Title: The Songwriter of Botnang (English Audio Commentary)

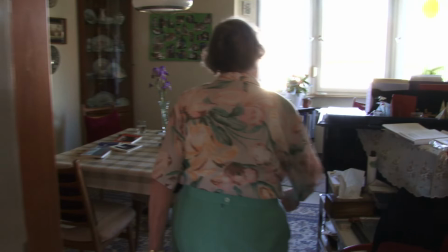[0:00]
The first shot here, I wanted to really go in medias res.
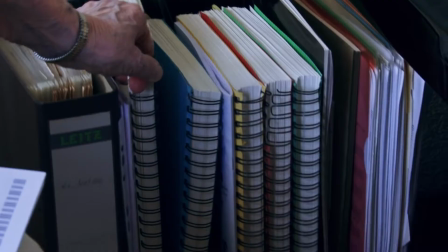[0:05]
You know, we're in her house and she's talking to us and we just walk in with her.
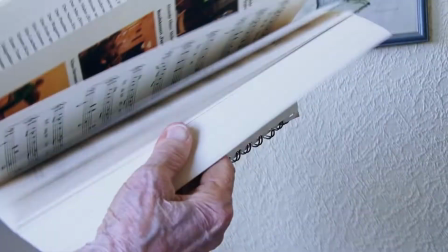[0:12]
When I filmed this first shot, for some reason I had on my mind documentary films from the 1960s.
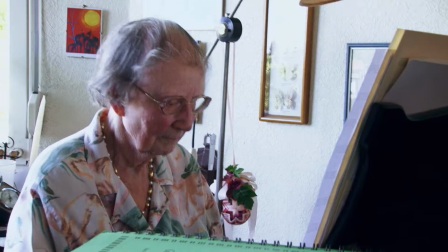[0:20]
I thought, you know, of a team walking in there with a 16mm film camera,
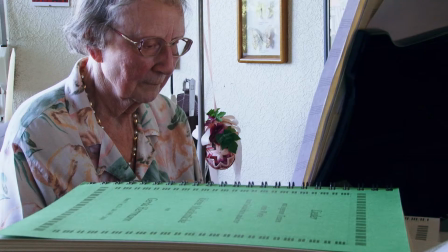[0:25]
you know, and her talking to the team. you know in my mind it was grainy 16 millimeter film but this is obviously
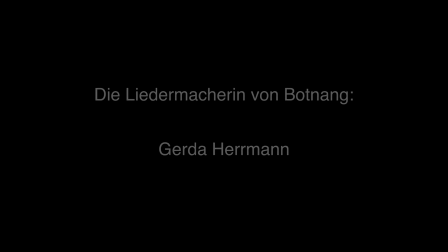[0:32]
not grainy film but that was the aesthetic on my mind and the beginning of the film
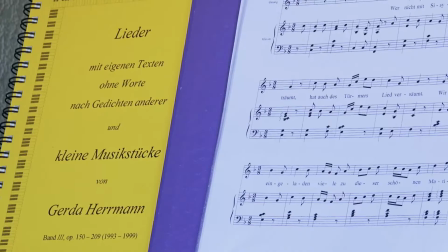[0:40]
I wanted to make visually you know quite diverse we have her sitting at the piano then she's sitting outside and then
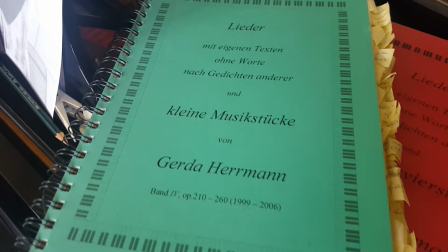[0:48]
we see her sitting in her chair listening
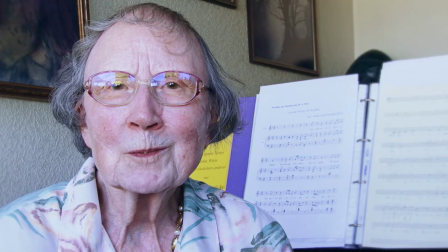[0:53]
to a recording from one of her concerts So I really wanted to, let's say, grip viewers with the opening and show diverse settings.
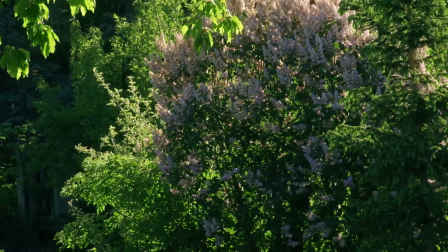[1:03]
My name is Alexander Czyszynski, I'm the film's director,
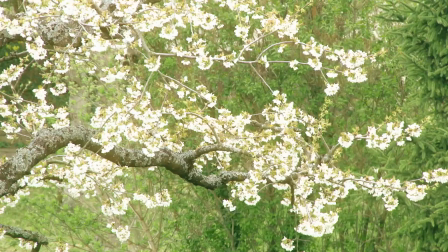[1:06]
and in this audio commentary I want to tell you a little bit about the backgrounds of this film, why I designed it the way it is,
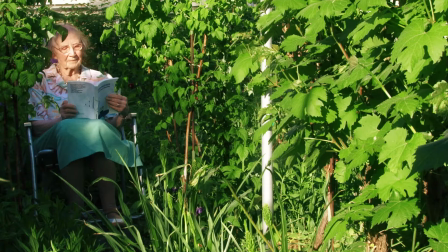[1:14]
why I filmed it the way I did, and how it came about.
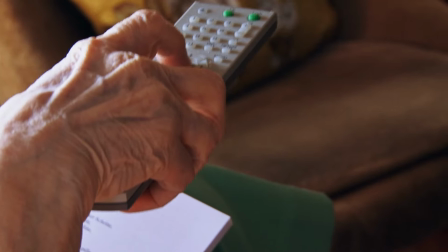[1:20]
all these shots you've seen so far are from the first day of filming which was in mid 2018
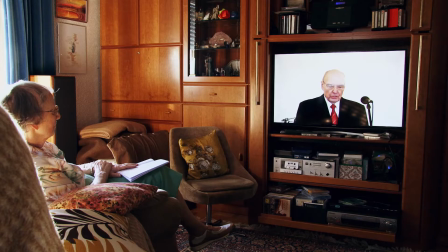[1:30]
and except for one shot this is something very interesting we see her sitting
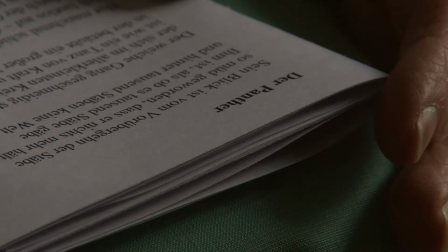[1:35]
here listening to the recording of the concert but the close-up of her this
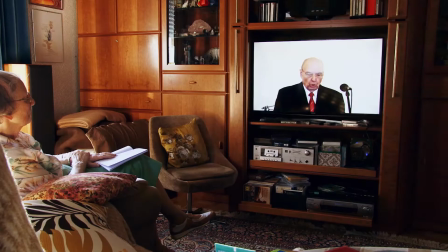[1:41]
one i filmed almost a year later because on that day the
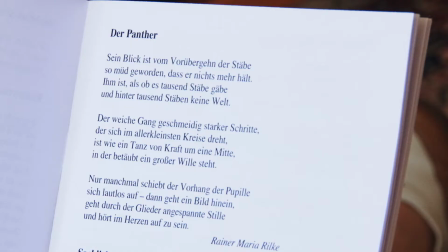[1:46]
lighting was not so perfect and for some reason the close-up of her
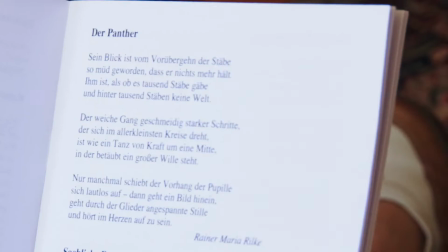[1:52]
face that I shot that day,
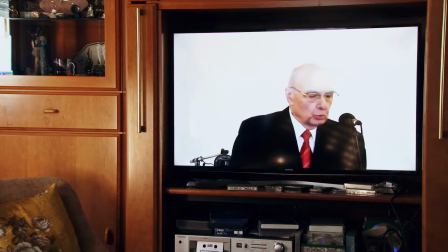[1:54]
it didn't turn out as good as it could be so I thought let's do it again when the film was almost completed and that's really the magic
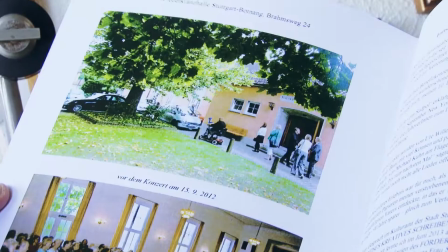[2:02]
of editing I find that you can just combine two shots that are filmed so long apart and it looks like
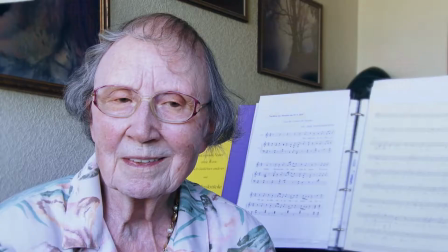[2:10]
one. You know, a year later, we put on the concert again, she listened to it, and I filmed her close-up again.
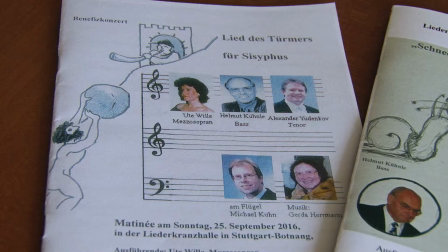[2:18]
And the lighting was better that time. The first day of filming was in mid-2018,
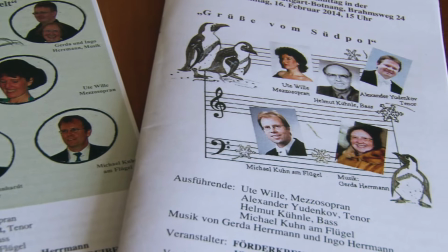[2:25]
and it was very, very spontaneous.
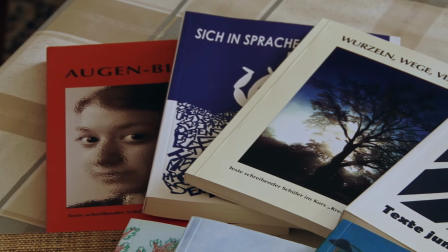[2:31]
I first met Gerda Herrmann in May of 2008, when I was a pupil at Dillmann Gymnasium in Stuttgart.
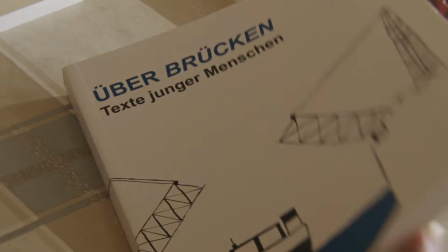[2:37]
But a music piece I had written was performed that day.
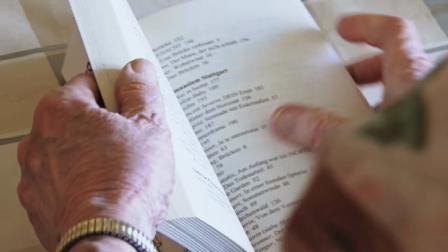[2:43]
And I remember it was a rondo for violin, viola, flute and accordion.
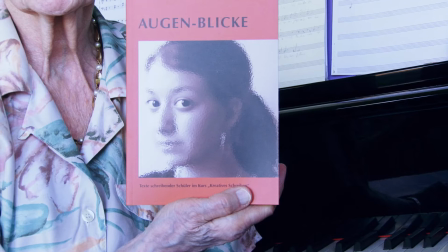[2:50]
Me playing the accordion and she sat in the audience and approached me afterwards. I was 19 years old then.
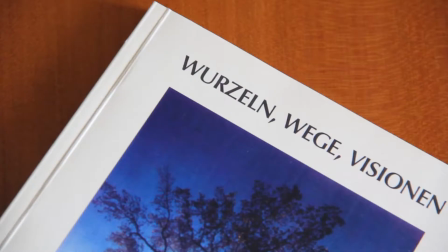[2:57]
And so we got in contact. But I'll continue in a second.
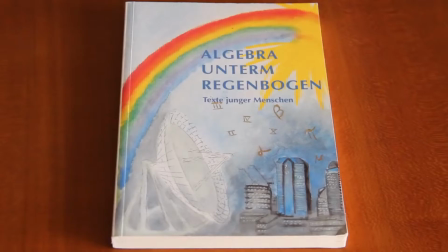[3:01]
Here we have the book title song. and that song was one of the last additions to the film.
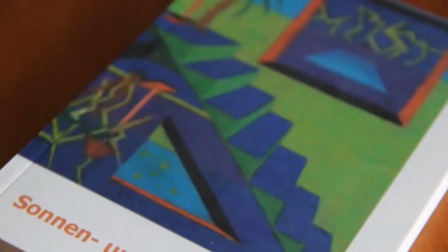[3:08]
When the film was almost done, one evening I just listened again to her most recent concert.
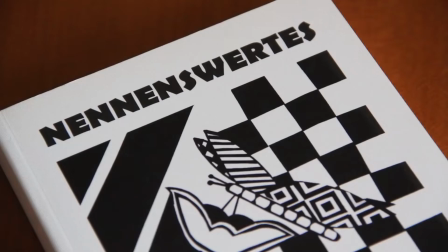[3:16]
She had given me a CD of it and I had listened to it in the past and suddenly I noticed this song, which for some reason had slipped my attention before.
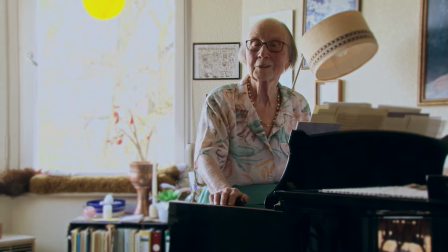[3:26]
And actually at that point in the film, we just had an overview of the books and she mentions the books and then we cut to this.
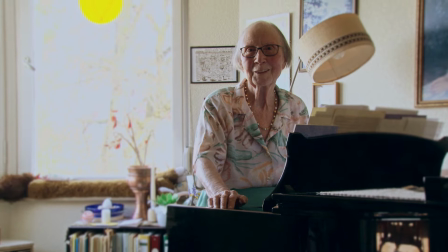[3:34]
And suddenly I had the idea, let's put the book title song there.
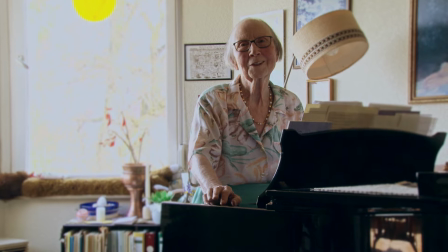[3:37]
And I made notes that evening, you know, in the stereo recording,
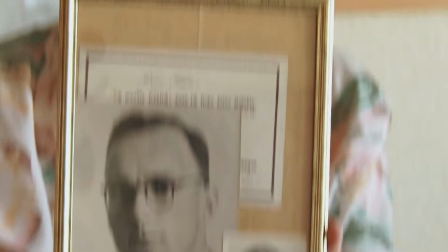[3:43]
where are the singers coming from, from the left, from the right, from the middle. And depending on the position, I planned where the books should be positioned.
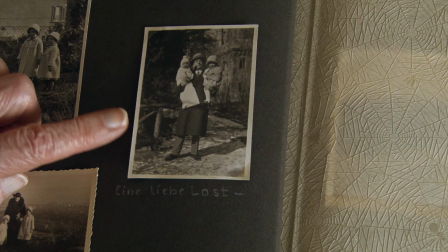[3:52]
Then I called Gerda Herrmann the next morning, and I just visited her in the afternoon with the camera, and we filmed the books.
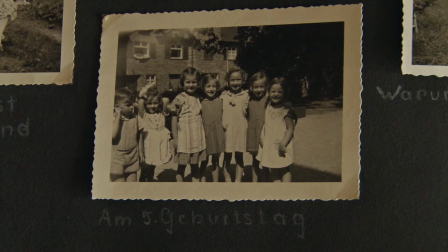[3:59]
She had prepared them in the right order, and we just did it.
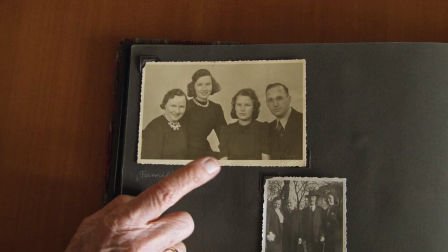[4:03]
And I think this spontaneous approach to filming really summarizes the way this film was made.